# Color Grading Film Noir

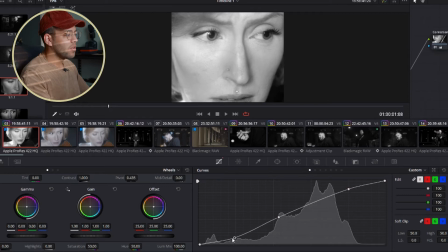4:08 But let's leave the middle alone for a second, and let's see if we can get this contrast going in here. So I just kind of play around until I get an image that I like. I'm gonna bring the midtones down a bit, bring the highlights back down with it, because I want to create like a weird muddy look.
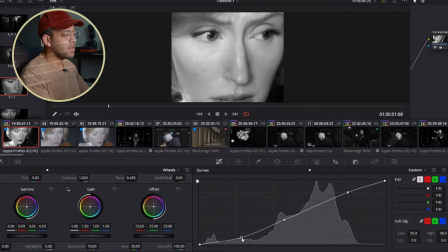4:25 And then in an instance like this, like it's still not really as contrasty as I would like. So what I'll do is I'm actually gonna bring down our lift some more, because I want to be in there. I might. And when we're shooting in black and white, like it's also like nighttime,
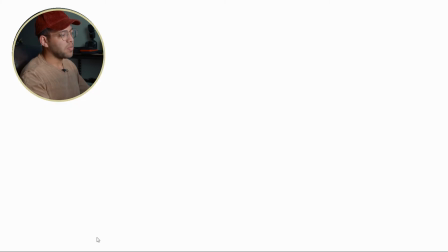4:38 so I'm not afraid to also just kind of let the lower end of the blacks bleed into like the background.
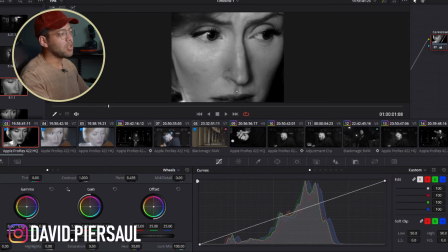4:46 What's behind her is just literally just black. Let that be crushed a little bit for the sake of her face being a little bit more contrasty. Now we're looking at look at that contrast node doing its job. right?
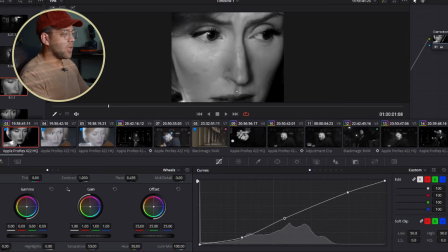4:58 Once I bring those blacks down and let it work, it really did its job. So we're looking at close to where the image, very close to where the image. You can get a lot when you're shooting black and white. You can get a lot of where you want to be in the first couple of adjustments.
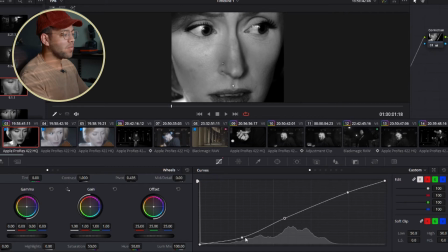5:12 But what can you do to take it to the next level? And I think, first of all, let's take these back up a little bit, just a little bit, just so you don't have too much in there. But I think, first of all, when we're doing noir, shadows and intention to where you want your light to be is so important. So I want to create artificial shadows. And this may sound like, what? How do you do that?
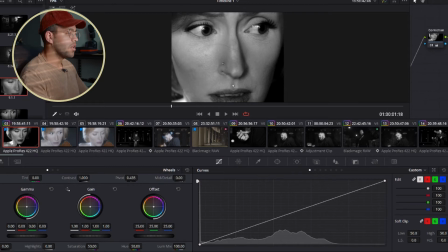5:32 You know, there's a lot of things, softwares that do it. You know, you got compositing softwares that can create artificial lights. That's something we're not doing here. We're doing a very, very basic version of that. And that's what power windows.
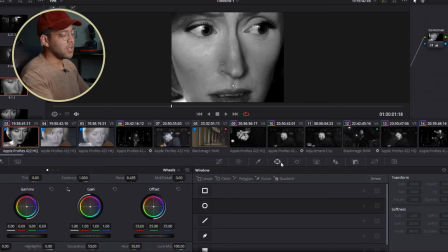5:43 If you're not familiar with power windows, it's pretty much just a mask that you can create to do certain things. But in our instance, we're going to use it as kind of like the radio filter equivalent in like Lightroom, where we're adding a filter or some sort of like filter that we can do certain adjustments to, softness, etc., to make it look like something else.
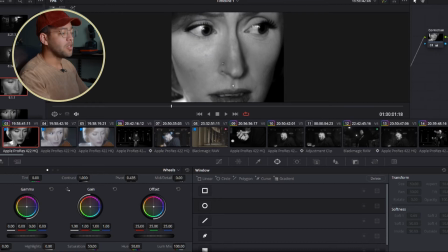6:00 And that's what we're going to do here in a second. So I'm actually going to add let's do just a normal rectangle. And so pretty much if I was to connect this to an alpha end point, then that would be a mask.
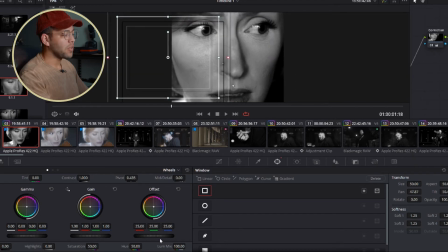6:14 It would be a rectangle mask, but we're not going to do that. So what we're going to do is we're actually going to bring down the offset, which is going to bring down the exposure like that.
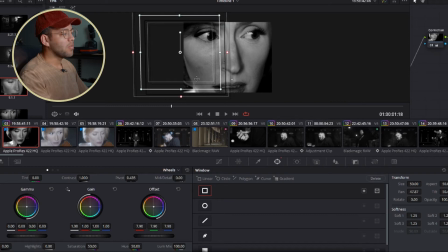6:21 And we're going to zoom out a little bit, and we're going to make sure that the bottom and the top of our image is covered, good to go. I'm actually going to start dissolving that a little bit like that, so it looks more like a shadow. And I might rotate it a little bit too, because if you look at the way the light's hitting her face, it's coming from above.
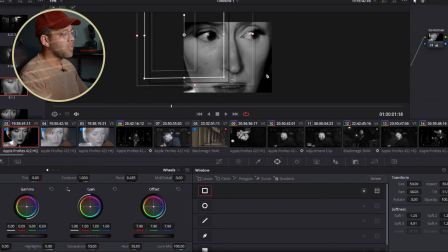6:38 So we want that to kind of emulate the shape of her face. So we'll rotate it down like that, and let's just not let it hit the eyes too much, so it's kind of doing its job, looking like straight up. Oh, straight up, just there we go.
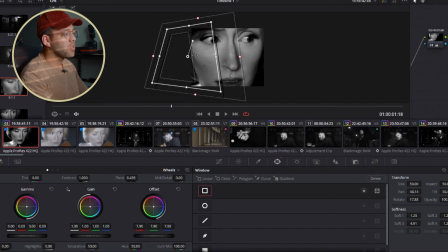6:59 There we go. I'm digging it. Okay, so we're getting close. Let's see what it looks like before and after. That's an artificial shadow right there. Let's bring down just like the highlights a little bit in that, so it looks.
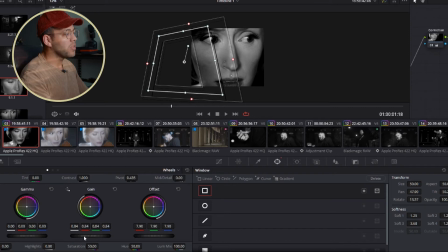7:16 And then actually, I might just go ahead and bring some more lift into it, and then bring the highlights back up and do a lift instead, so we can contour the cheek a little bit. See that whole vibe going on. Let's bring it back some more and diffuse it some more, so it looks a little bit softer. Bring it back in.
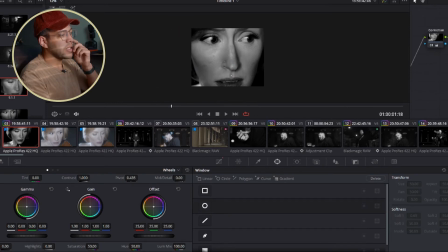7:29 Look at that. We're already seeing a drastic difference in the contrast, and it looks like we're already highlighting the eyes, so it looks like it was intentional. Now, like, I mean, if we look at the difference between those two, it's like the lighting is completely changed. It's way darker, way more spookier, which is what we're going for, like kind of a spooky, like espionage type vibe.
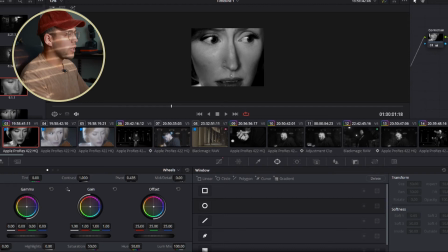7:48 It's dope. We love it. Mean it. I love it. So let's see. Just want to check something real quick.
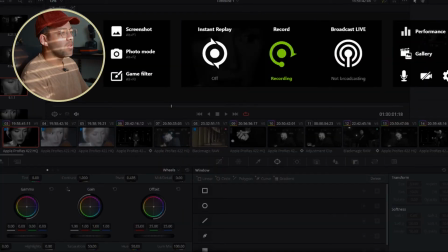7:59 Alrighty.
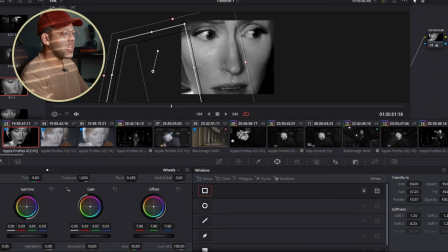8:01 All right, so I like this image a lot, and there's not too much I would do to it at this point, except add some grain.
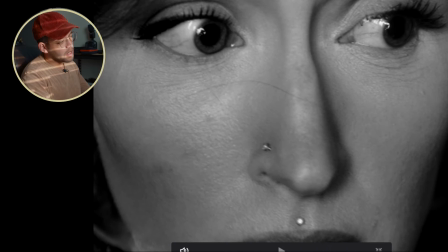8:08 Because if we make this full screen, for instance, let's see, it's already gonna have partial grain just because
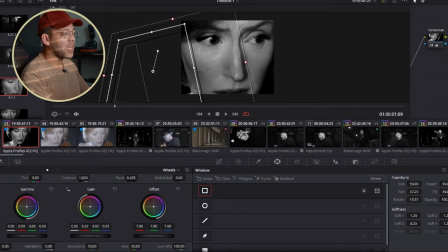8:14 it's shot at a higher ISO, but the camera has dual pixel native, it's dual native pixel ISO. So for the most part, it's gonna do pretty good, but I'm gonna add my own grain as well. I'm gonna do this one.
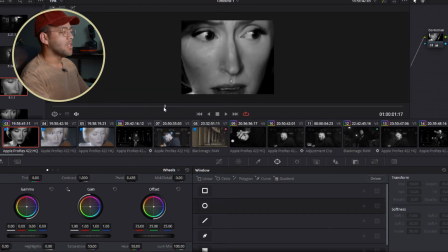8:28 This is pretty much the grain I had created for this project file. This is the grain I did a custom reversal black and white Kodak grain to it.
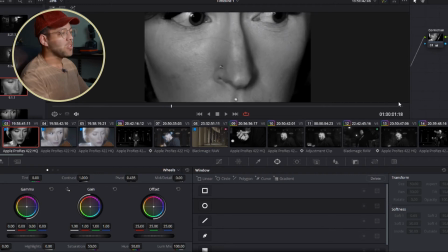8:34 But pretty much what that's gonna do is just really bring to life the Noir look.
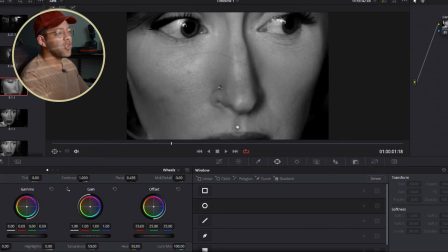8:37 So look, if I turn this off and on, it's really just like very subtle, not way too much, just enough to bring something.
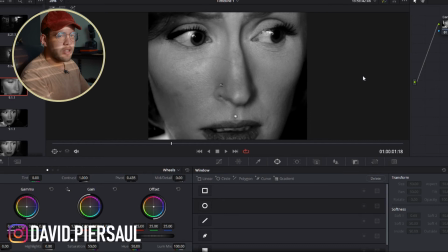8:45 For me, like grain in the shadows is an example of bad exposure. I think we as filmmakers associate grain in the shadows as over or underexposing your image. But grain in the midtones and the highlights, mostly in the highlights, we see as like really crispy and just kind of like a vibe.
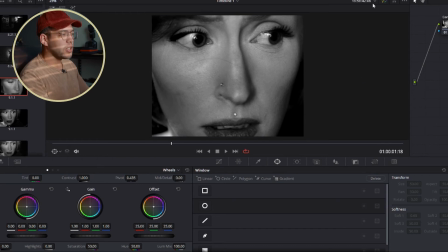9:03 And that's kind of what I was going for. And look, just those 4 simple nodes, and we have a nice black and white image. Before, after, high contrast. And the little people, like, you know, when I was first starting, I would have done this and been happy with it. It's just this little bit of extra detail, I feel like that really brings to life the image.
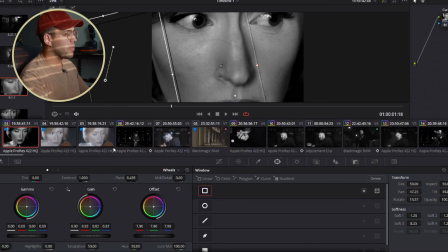9:21 All right, so let's go ahead and move on to our next one. We're gonna do something similar here.
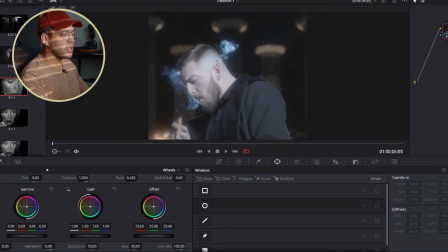9:25 This is Nate. And the reason I want to try this one is because it's a little bit more area of space to brighten up, right? We got some more work to do. It's just not super close. You don't want to do too much black over here. We would just want to darken up his face here. So let's do the same thing on our first node. We're not going to label these because you already kind of got the essence of what that is.
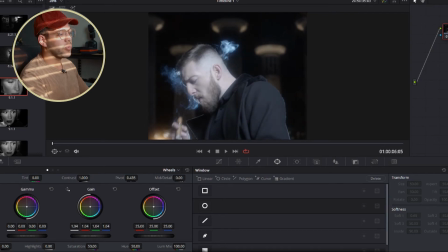9:42 So we're going to just bring up our highlights a little bit just to get the exposure we like. Also, just take down the saturation. Let's add a node. Cool. Let's do some contrast in this beat. Like that. All right, now we're looking good.
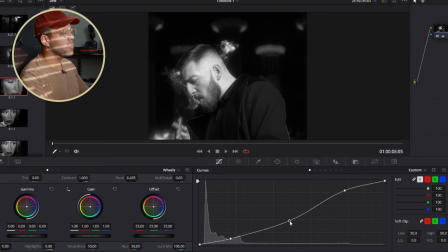10:00 We're looking decent. You don't do too much. I'm gonna bring down his midtones a little bit.
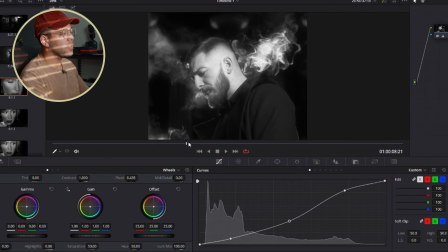10:05 Let's find a better image to look at too. Something like this. There we go. I dig that. Already we have something nice that I can definitely get behind. I definitely think this image is dope. Okay, so let's see. Add another one. This is what we're going to do our power window again.
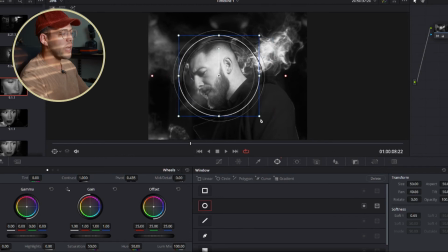10:23 So this is gonna be a little different. I'm gonna add a circle one this time, and I'm going to track it to a certain aspect around his head. So like around here. Yeah. All right, and then I'm gonna go into my tracker. I'm gonna track his head because DaVinci Resolve Tracker is crazy.
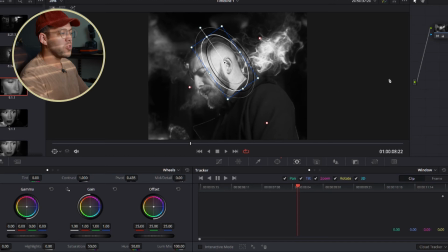10:43 And if you haven't used it already, pretty much once you add the window, you go over to your tracker panel right here, it's gonna only track that window because it just associates whatever you added to it, and it starts to use it as a tracker. So I'm gonna hit track forward first.
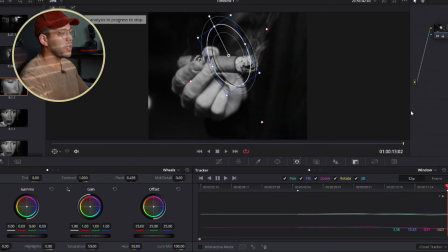10:57 Okay, that must be one adjustment clip that I'm editing on, I'm not sure. Anyways, we'll go backwards.
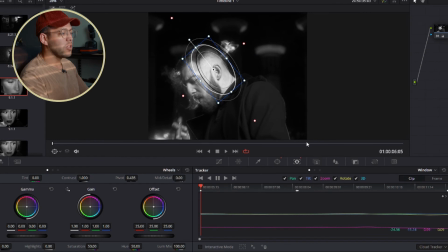11:03 We already got that. Like that, cool. And look, now our power window is tracked properly to his head.
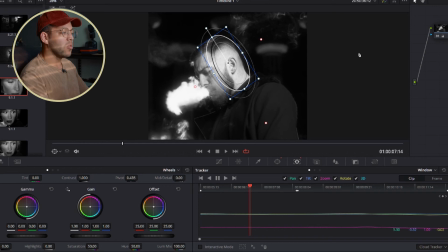11:11 What are we gonna do now? We're gonna bring down, like we did before, we're gonna bring down our gain or our offset and then really just knock out that whole, now it's gonna be high, it's gonna look a little weird at first. That looks a little weird, so what we need to do is we need to diffuse it. We need to take this and we need to, pretty much, I like to maximize it at this point.
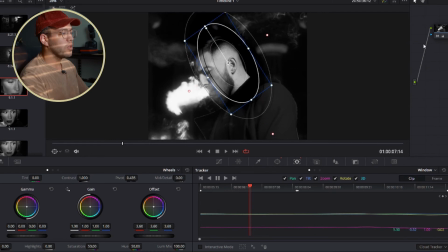11:28 I might even make it a little bit bigger so it falls off more. And then let's see.
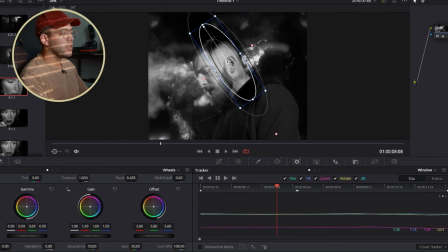11:34 Let's go back into it. Let's go this way and just make it a little bit shorter on the top and bottom so it looks more controlled. And then let's reset this and then bring down the shadows a little bit. So it's gonna bring more contrast into the beard. It's gonna look dope. That's dope. That's fire.
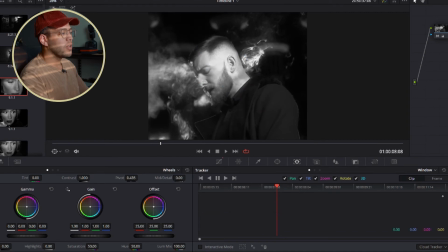11:55 Okay. So look at that, before and after. Now it's still a little dark in these certain areas. It still looks weird. So we're gonna bring it down even more. Let that softness on the edges really bleed into it. Let's see the before and after. Okay, now I'm feeling it a little more. Let's see.
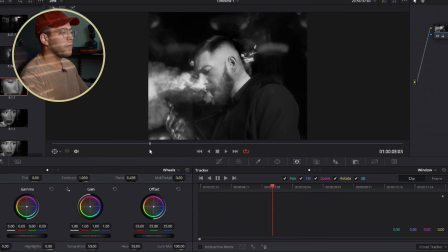12:14 There we go. You know, I'm gonna try something actually. You know what?